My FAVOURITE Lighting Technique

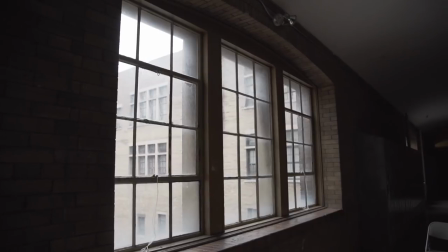230s
and big shout out to these dirty windows i love these anytime i see giant windows like these that have dirt on them it means soft sunlight and
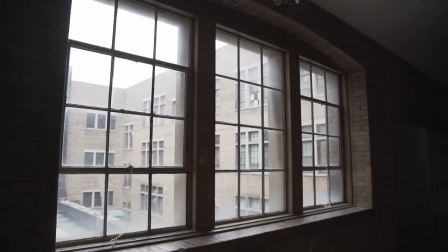238s
that's the best way to shoot portraits thank you for not cleaning them it's important to understand backlighting because when you land at a new location to film or take a photo you're going to immediately know where to put your camera and you're going to know when to place your camera when you go to an office building you're going to want to shoot on the east side of the building in the morning when the sun is rising and you're want to shoot on the west side of the building at night when the sun is setting that way you're going to have backlighting at both times of the day and if you keep working at this technique it applies to all levels of cinematography we just got nominated for best cinematography in a film
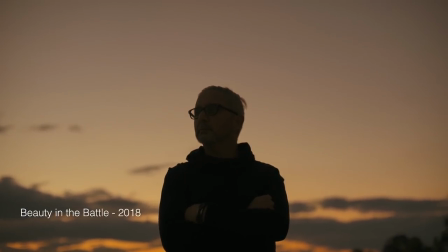270s i just released called beauty in the battle my life is a battle against time
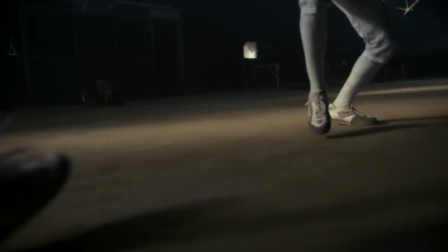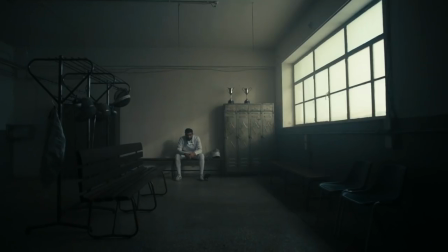280s
and we actually shot that on a dslr and we are up against some commercials that were shot on on the Arri Alexa and the RED camera,
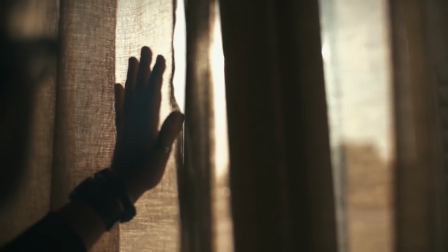287s
including Spike Jonze commercial that he did for Apple. But we were able to achieve a high level of cinematography because we chose to control the backlighting and work with it extensively in every shot of the film.
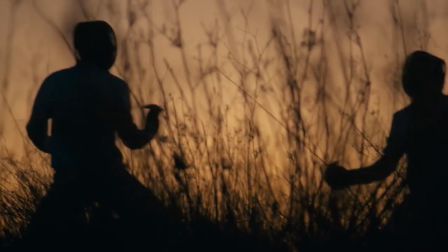301s
Sometimes we did a full silhouette with the backlighting. Sometimes it was a little more subtle. Sometimes it was even just from the side.
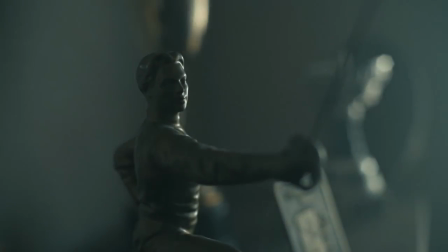307s
But if you look to create a strong backlight in your scenes, you'll be amazed at what you can do and how much it'll enhance a boring location.
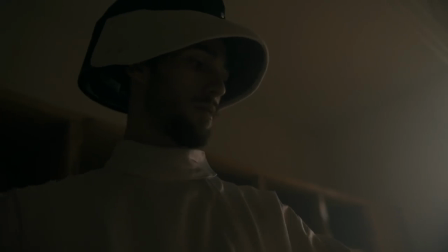316s That's the image of my lifetime.
Now, sometimes when your backlighting's too strong, you want to get a bounce out. Now, that can be a white card or a three-in-one reflector like this. This guy's a great way to avoid having to use lights. You place this off to the side of your subject and you get some strong backlighting, then you're laughing.
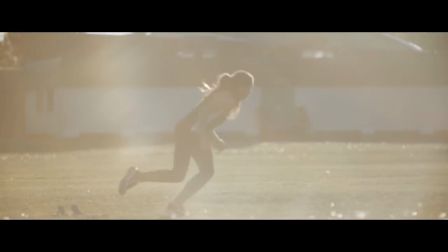340s
You don't even need lights. Here's a quick example from a shoot I did where I shot the people with strong backlighting.
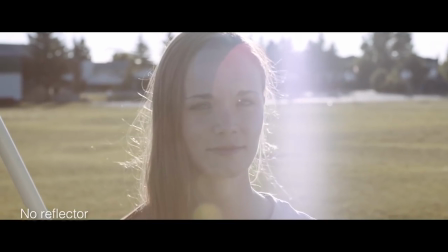345s
The first shot here is without a reflector, and this is with a reflector. Both are cool, but you can see we have more control in the color correction when we had the reflector in. So to recap, get your camera, find where the light's coming, and shoot towards it. Put your subject in between you and the light, and you'll be amazed about the results you have.
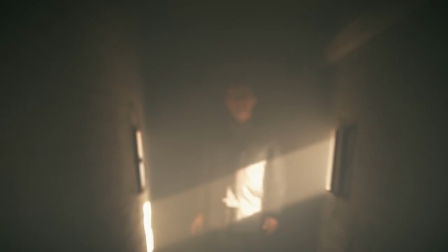368s
Now again, this isn't the only way to shoot, but it's one of my favorite ways to shoot. one of my favorite ways to get b-roll.
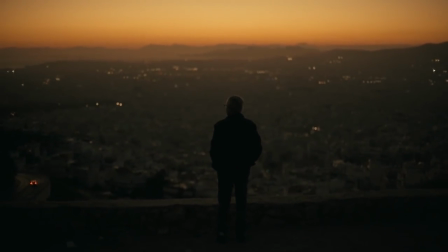378s Life is a battle
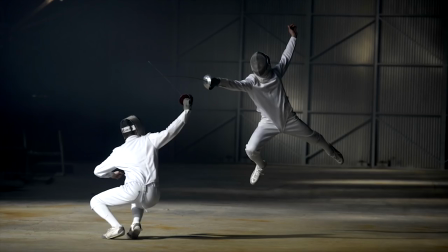383s and there's beauty in that.
Talking about my experience on film sets and let me know too if you're interested about the more professional side of the work that I'm doing I can get into the nitty-gritty about my films And I want to know if you guys are interested about that. So leave a comment below, but thanks for watching I'll see you guys on the next one